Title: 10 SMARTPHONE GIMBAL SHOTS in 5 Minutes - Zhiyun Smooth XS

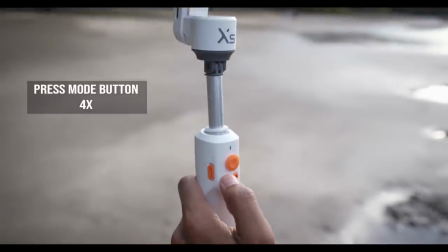251s
For this one, we are going to change our gimbal mode to POV mode. Then, we can shoot and follow our subject wherever we like.
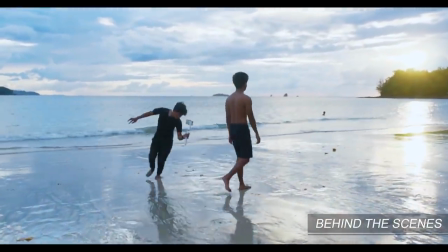259s
These kind of shots are best if we have a fast-moving subject and we want to track or follow the movement of his body.
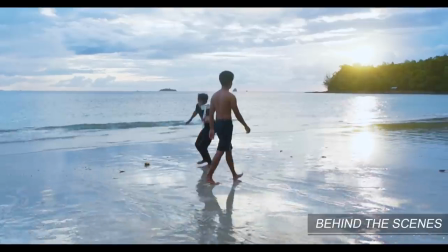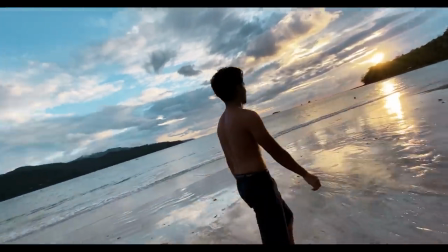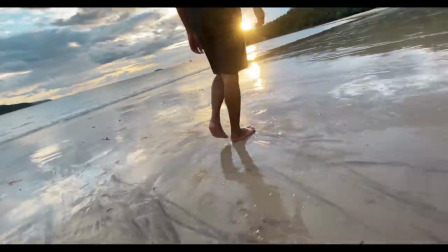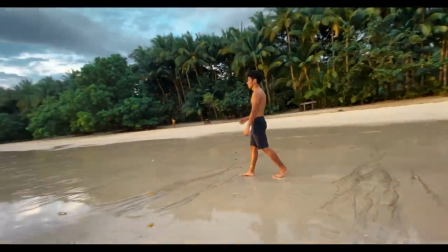Next is pull-out shot.
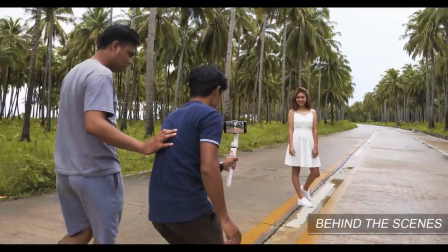293s
Pull-out shots are shots wherein we are going to move the camera away to our subject for us to establish both the subject and the location. On the other hand, pushing shots are the opposite wherein we are going to move the camera towards the subject.
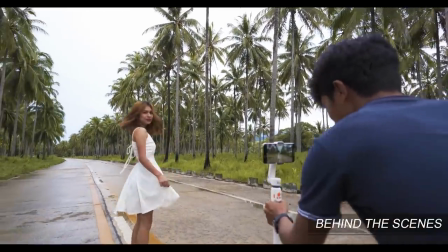310s
And for the record, this kind of shot is very cool to use when introducing someone. And for our last shot, it is called the 360.
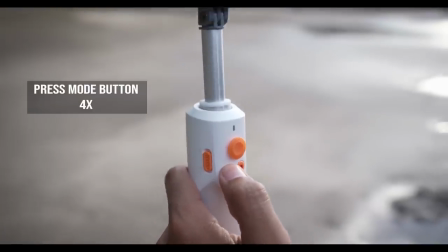322s
For this shot, all we have to do is to change our gimbal mode to FPV mode and all we have to do is to press the joystick
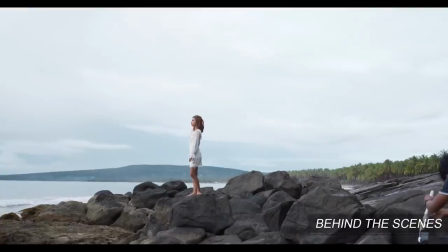328s
upward or downward while taking the shot for us to express a moody vibe or feeling to our viewers.
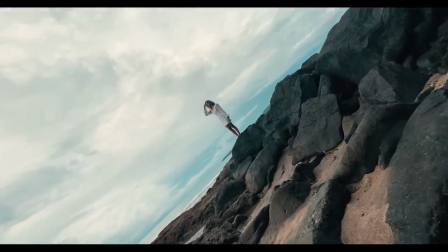336s
360 shots are the best when creating cinematic videos. So if you're planning to buy your new smartphone gimbal, here's an overview for the Zhiyun Smooth XS.
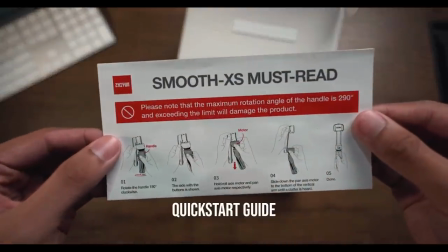346s
So as you open the box, the first thing you will see is the quick start guide, the smartphone gimbal itself, the tripod, the storage bag for your gimbal, a wrist lanyard to hold your gimbal securely, and a USB-C cable for charging your device. When it comes to build quality, the gimbal's body is made up of plastic but it feels premium in quality when you fill it with your hands. The gimbal weighs 249 grams which is very light and it provides a grip that has very
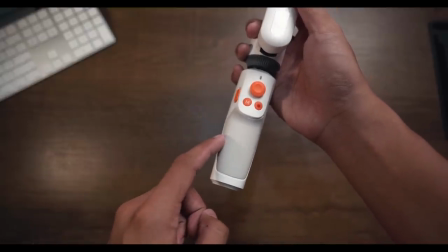378s
comfortable feeling with an anti-sleep rubber in the hand to prevent your gimbal from falling to the ground. And what I like the most about this build is that it has a 260mm or 0.85ft telescopic rod to achieve a high angle shots like what you just saw earlier.
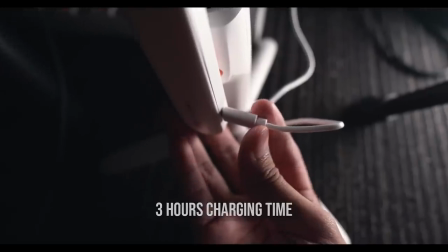395s
For battery life, a minimum of 3 hours of charging time and 4 to 5.5 hours of non-stop
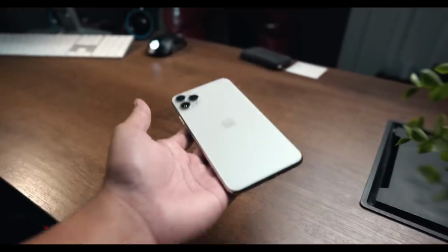401s
usage depends on the weight of your smartphone and the environment's temperature.
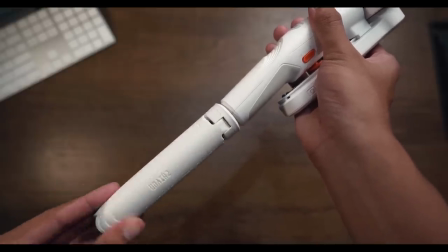406s
So to prepare on shooting with your Ziya Smooth XS gimbal, all you have to do is to rotate the handle 180 degrees clockwise until you can see the buttons.
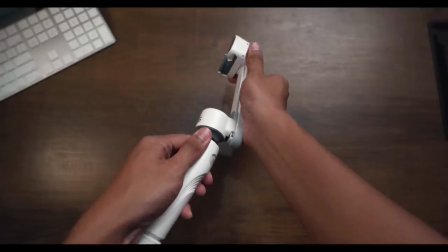415s
Slide this down and rotate the smartphone handle clockwise.
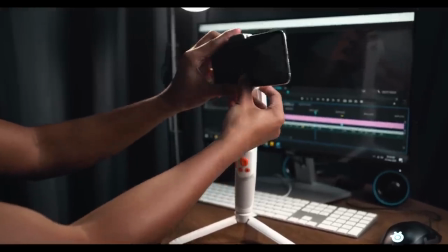419s
Once you are done, put your smartphone in the gimbal and start balancing your phone until it stays in place.
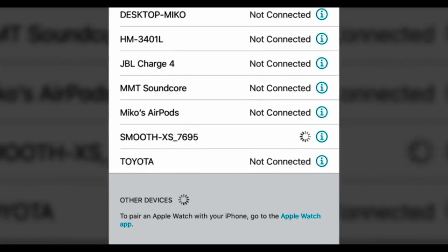426s
Open your gimbal, connect your phone to its Bluetooth, then you're ready to go!
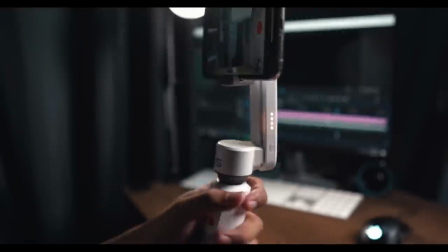431s
For its modes, as you open the gimbal, it's automatically set to pan and tilt follow.
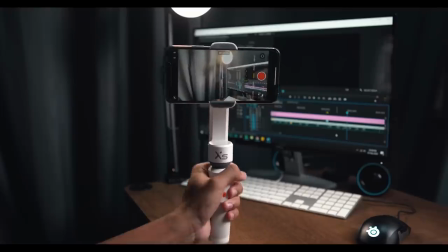437s
And as you press the mode button once, then you will be a tilt follow or you can do some black mode shots.
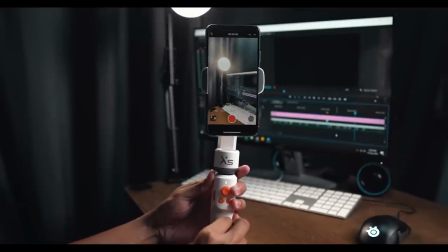444s
And when you set the button twice, it will be set to portrait mode which is very good for Instagram and Facebook stories.
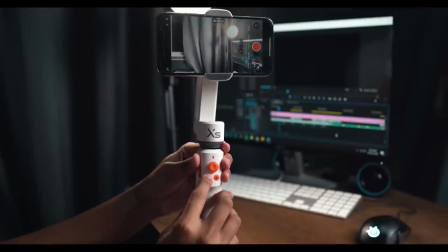451s
Press the button 4 times, then you will achieve the FPV mode and you can do this awesome 360 shot
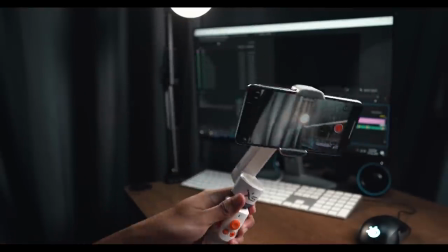458s
by either rotating your gimbal sideward or pushing the joystick upward or downward.
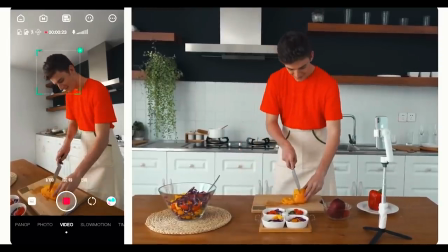464s
And when your hands are a little busy, hand gesture is always ready to play and stop your video when using the ZayWai Kami app. And for its price, it's currently at P4,295 and it is offered in 4 different colors.
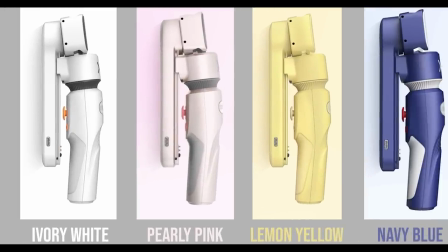479s
The ivory white, early pink, lemon yellow, and the navy blue. You can buy the Zionspun access on Shesta.ph which is on the link in our description below,
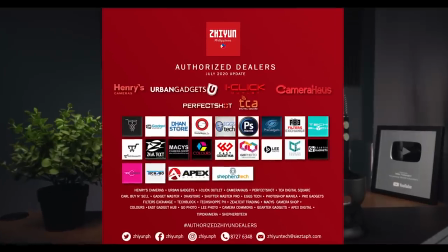491s
and other authorized dealers of Zion Tech products on the Philippines.